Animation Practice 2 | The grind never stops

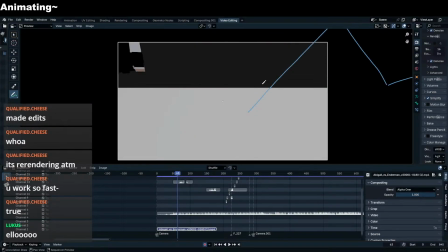Hello, Lucas. Welcome to the stream. This is good. Okay, here's one thing.
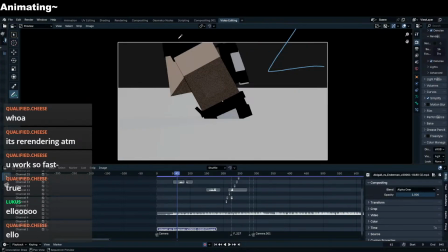This looks like it doesn't move actually, or not. When I say doesn't move, I meant like it doesn't rotate.
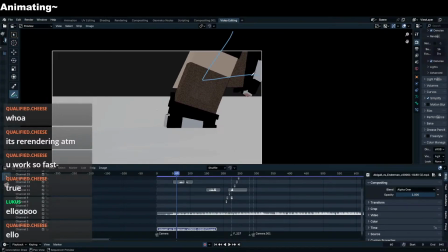It's still in the same position. I would, instead of this, say the back leg, right? Instead of this position for the back leg, I would make it like this. But it's still back here, right? Because when you're running, this is like, here's one of the poses you have, right?
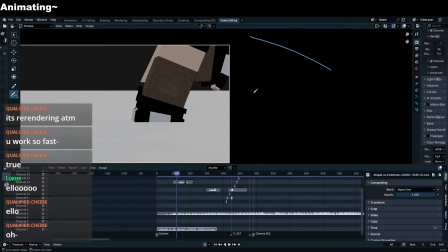Like this. Okay. Because there's no, it feels really stiff, this right here.
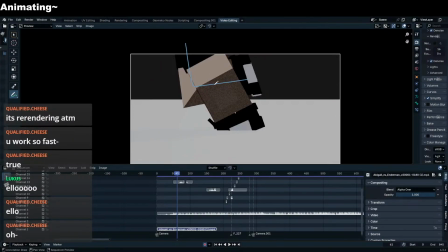Because it's like this, literally the same angle. Not the exact same angle, but you know.
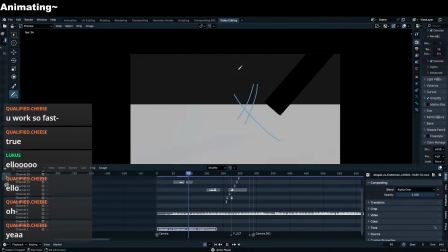All right, that's good. That's improvement. That's okay. Let's check this out.
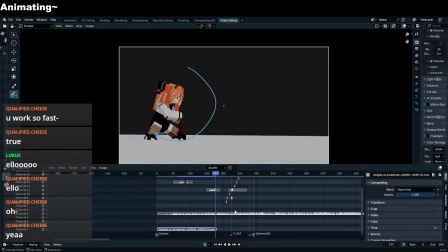Oh, okay. Now that's good. I can feel the footwork on this.
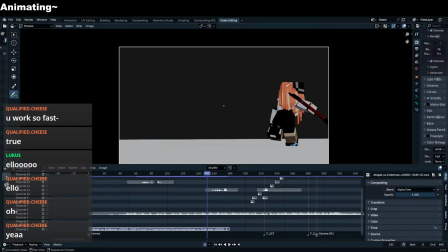So here, this is like a stopping point. She's looking to the left, so you can tell already that she wants to go there. Maybe a bit more, put a bit of extra turn here, right? Turn her more here. And then boom, she goes. This foot position looks a little weird. I think she's...
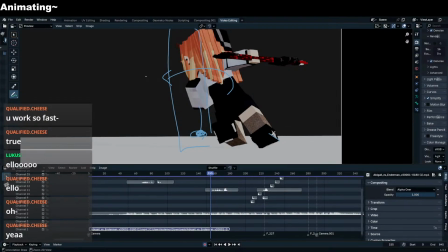Maybe just me, right? Because it looks like the foot is bent like this. I don't know, but that's just me. That's just the visual thing. The pose is good.
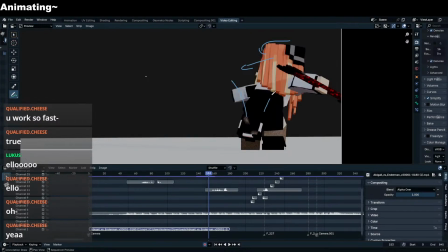Here, one thing though, I would bend her torso in this direction, like she's leaning into turn, right?
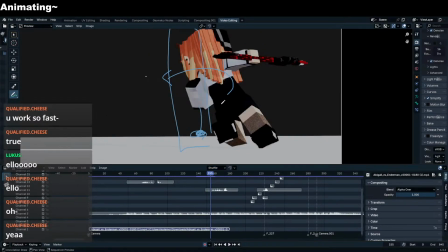I would do that, lean into turn in that direction. But this is fine. So they see, because you see she leans anyway, so you want to give some anticipation on the lean.
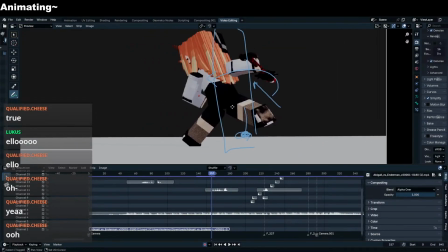Okay, this is good.
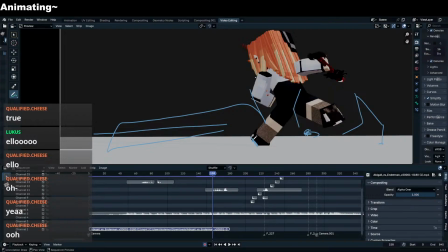Here, okay, this position. Her foot steps here, and she goes like this.
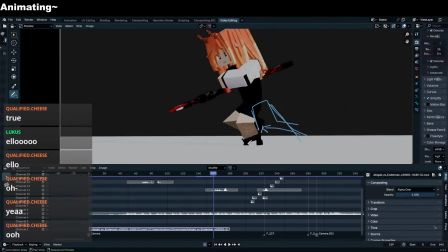I would honestly push it in the next frame, right? You can make it slide a bit to the left, because just as a personal thing, I like to keep things straight for as long as possible.
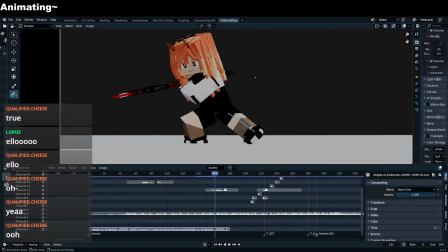This is good. This is good though.
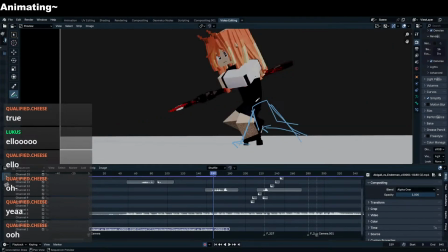So her foot hits the ground, it bends down, and then it straightens out again.
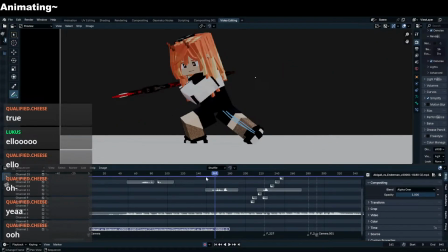That's really good. Okay, let's watch the whole thing.
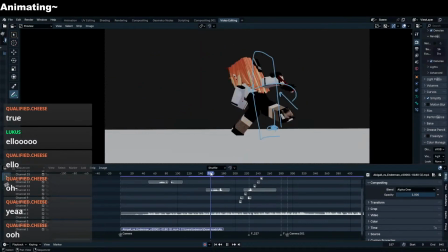That's good. Okay, let's check here because there's a lot of stuff that happens here. He steps.
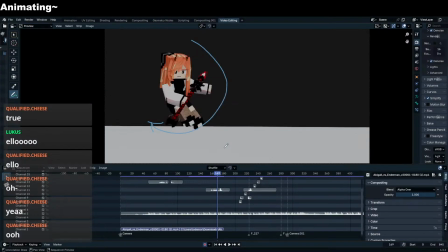Ooh. Okay. Feel like this is a little bit confusing here. Just a tiny bit confusing. Let's review this, right? Of all of the annotations that I put in.
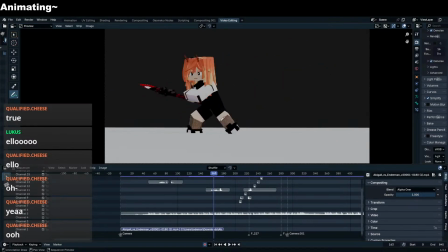So this is up till here is good. Here okay, this is good, and then here I have a slight problem here with your
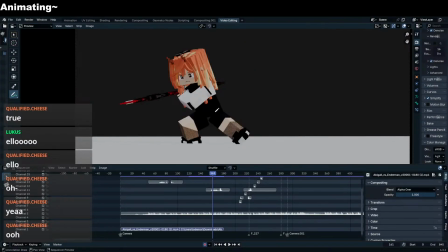movement, or not movement, but the amount of movement. So this is a good movement, right? So she moves about this much distance at first, and then she moves here, like this much. You slow down too fast. You need to keep on going.
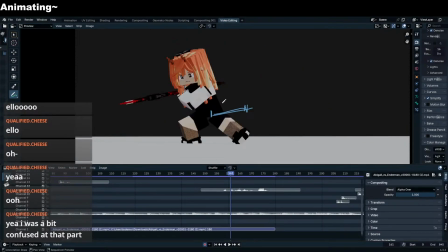So she dashes to the left. What I would do here, first of all, this is just a me thing.
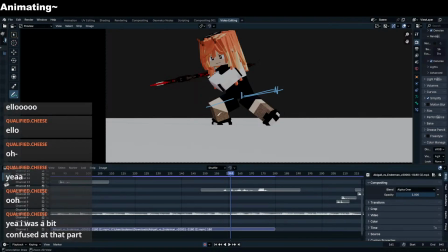I would have made this leg stretch out a bit more. So this joint goes here. So it would go like this. Because she's going really fast, so she doesn't have time to land on this specific spot.
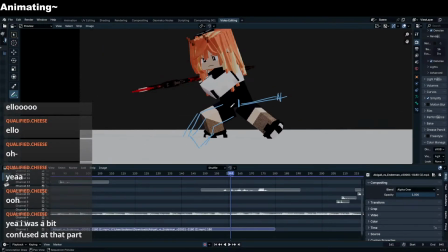Just my thought process if I were to animate this, right? Because of that, her leg is mostly outstretched. In the next frame, you can do this like leg pose, but then you're now able to move her torso further to the left before you hit this pose, right?
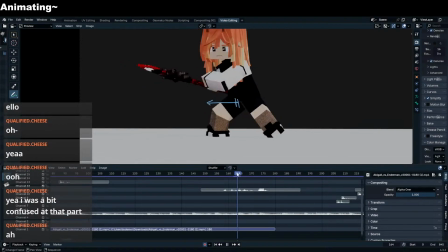So you conserve some speed. And then here is something. I feel like I know this very well because I do this movement a lot, right? So I call it foot swapping, where you want to switch the position of the feet. Don't be afraid. Okay, here's one thing you did that I didn't like.
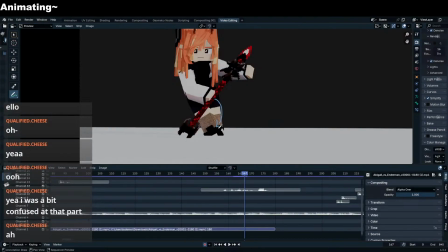You moved the leg behind the other foot. Don't do that. You just do this.
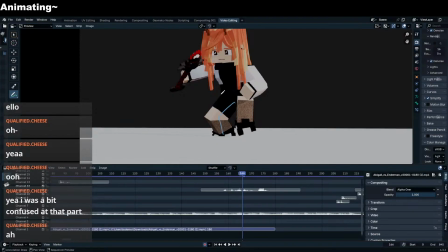This leg is here, and I'll change the color. I don't need to change the color. And then the other leg just goes straight like this. It's a unstable position, but it's a transition frame, so it's okay.
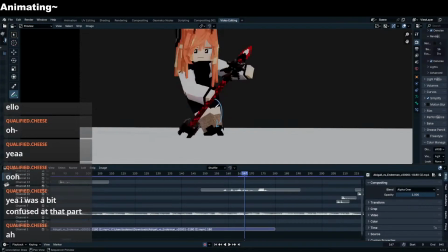So like this, and then the next frame would be this leg like this.
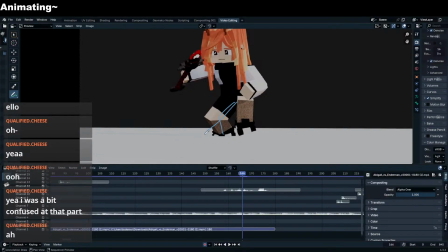No, actually no. The next frame would be this leg here, and then the other leg goes back up.
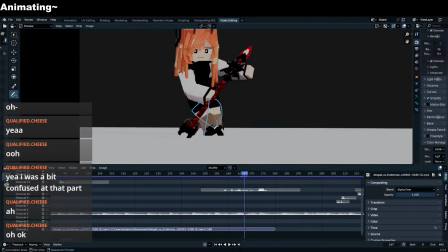And then it would be like,
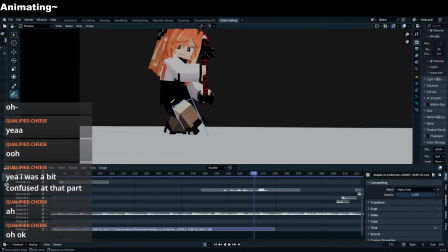okay, this is a little bit difficult to show,
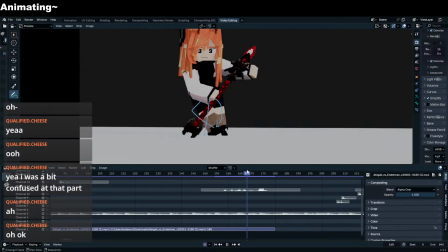but it's still pretty good though. It is still pretty good. Actually, wait, no, you did a good job here. Actually, I don't think about it. Oh, okay. This is good actually. If you were, you can actually keep it this way because she steps behind here, right? She contacts the floor behind.
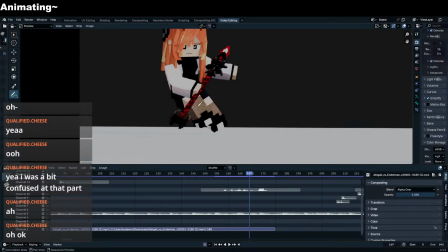One thing you need to change. Okay, she kicks off. This is good. There's something you need to change. This foot should not be the first one hitting the ground, because this foot is what you use to kick up.
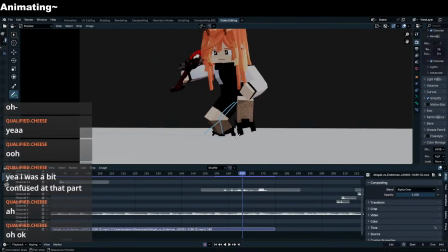Because see, this foot is down. This foot hits the ground in this frame, so all the force is coming from the foot in the back.
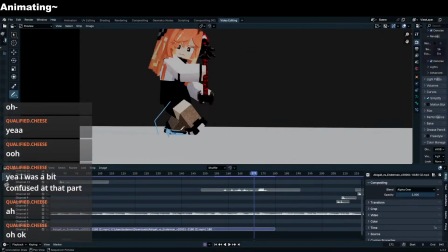But somehow the foot in the back is the one that lands first. That's not how it works. When you jump with your right leg, you land with your left leg, usually. Right? Because when you jump with your right leg, your left leg is already in the air first.